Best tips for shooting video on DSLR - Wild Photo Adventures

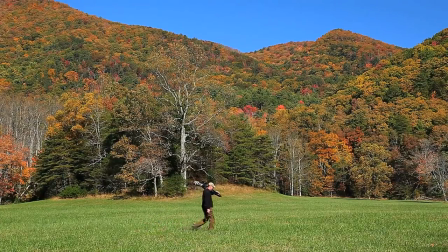You can use continuous autofocus if your camera offers that. If you don't have that, you're gonna pretty much be confined to two other options. One is using the autofocus on button in the back, which we call the bump method. So you would basically put the subject in whatever composition you like and hit the autofocus on button on the back of the camera,
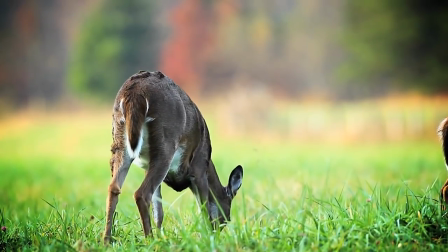acquire sharp focus, and then let off. And as long as the subject stays in that area, then you're going to be okay.
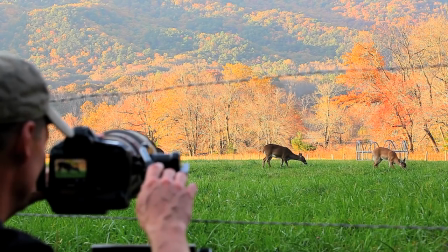But as soon as that subject moves either away from the camera or closer to the camera,
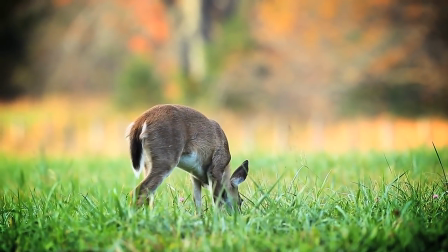you're going to have to follow him and hit that autofocus on button again and acquire sharp focus. So there are some obvious disadvantages to that. That leads me to manual focus. Now manual focus is by far to be the best way to go. Now the way I manually follow focus, first thing I do is I want to get the subject so that I can see the eye of the animal.
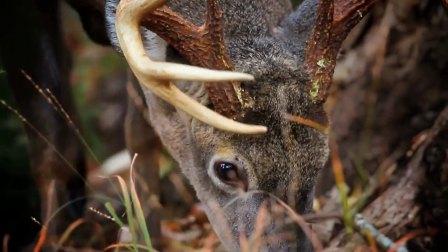Now if the animal's close enough, you can almost always see a catch light in the eye, which is basically a specular highlight.
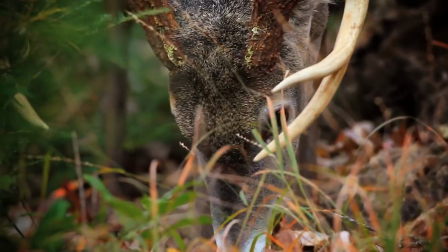They're the first thing that you can tell when you've reached critical focus.
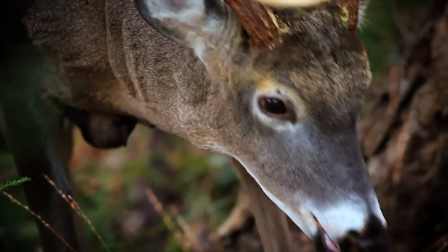It'll become really sharp and it'll just kind of crack into focus. Now different camera manufacturers are going to, you know, the direction that you turn the ring may be different, so test your lens first. But I know with my lens that for a subject moving closer to me, I turn the focusing ring clockwise, which an easy way for me to remember is subject closer, thumbs up. So when I rotate this barrel, my thumb goes up. Subject moving farther away, thumb down.
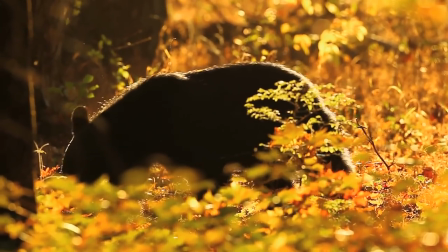You can do some really cool things by being able to manual focus.
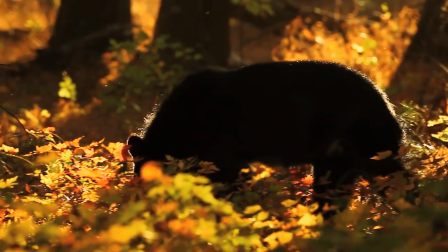Number one, you can film in a thick area that has a lot of trees and sticks and stuff in the way and film the animal as he's going through brush without,
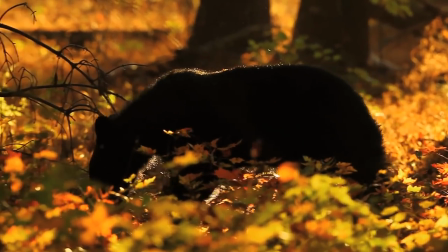say, autofocus trying to jump on and off. Once you get more advanced,
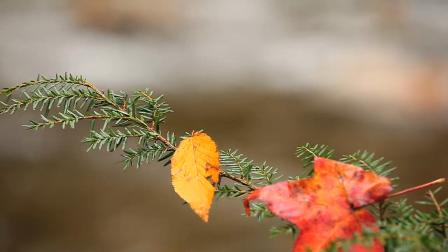you can shift focus where I focus on one subject and then I shift the focus to maybe a subject behind that,
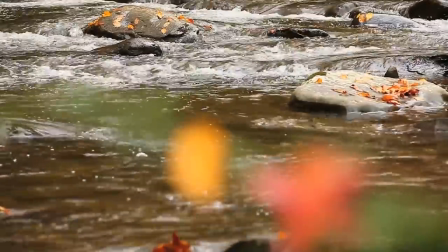and it really kind of draws the viewer into your video. Now, if you find yourself having trouble actually seeing your LCD screen, especially in bright sunlight while you're trying to manually focus, there are some third-party products out there that are designed to attach to your LCD screen. And basically what it is, it looks like the viewfinder of a traditional video camera. It's got a little eye cup and you put your eye down to it. And what this will do, this will shade any extraneous light off of the LCD screen, and it'll help you achieve critical focus when you're in there real close trying to look at those fine details.
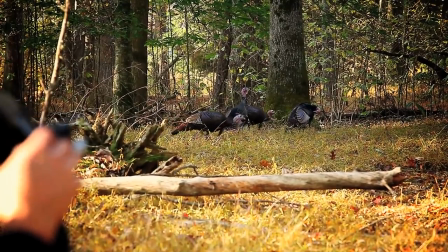Now, I like to shoot at very shallow depth of fields,
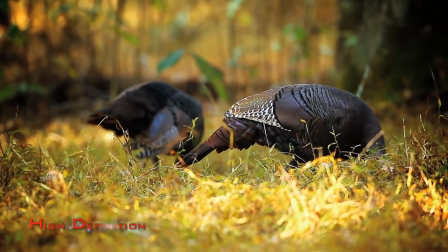like with an aperture of f4, f5, 6, something like that, because what it does, it compresses the scene and it makes the animal pop out of the frame and makes the background really nice and blurred and everything in the foreground in front
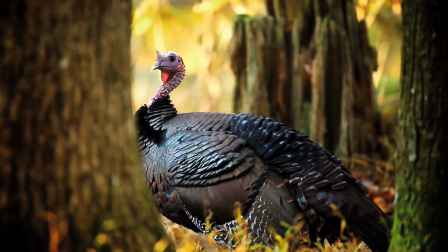of the subject nice and blurred. So it focuses the viewer's attention right on your subject and it gives you that nice film look to it. The bad side to that is that it is extreme, because you have such a shallow depth of field now,
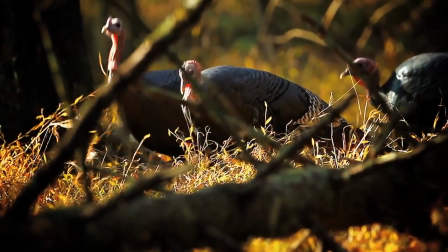it's extremely hard to keep that critical focus on a subject that's moving around.
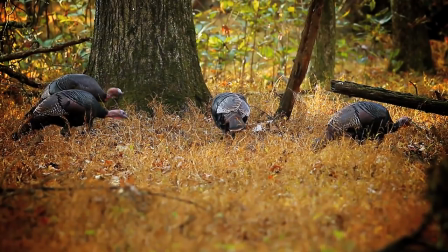You know, while you're learning, I would use the smaller f-stops and have the benefit of using more depth of field and a little more forgiveness.
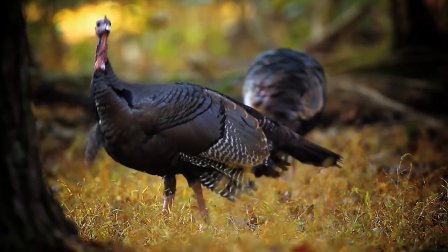Once you get the hang of it and you've had some practice manually focusing, then try to start using those larger f-stops. Now, you do not have to have a big 500 millimeter or 600 millimeter lens like this to get great footage. This is strictly a creative decision on my part. I like the look and feel that it gives me.
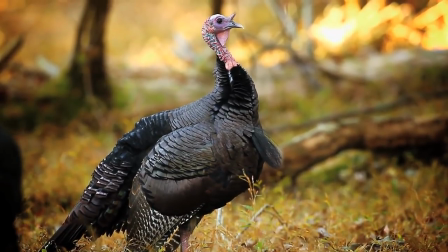But you need to also understand that different lenses give you different amounts of depth of field at different apertures.
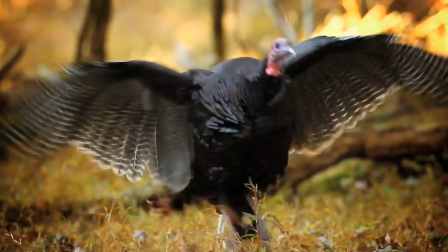All right, well, these turkeys are moving into the woods now. Tell you what, there's a lot to see here, and I've got lots more tips that I want to share with you on how to video, so let's go see what we can find.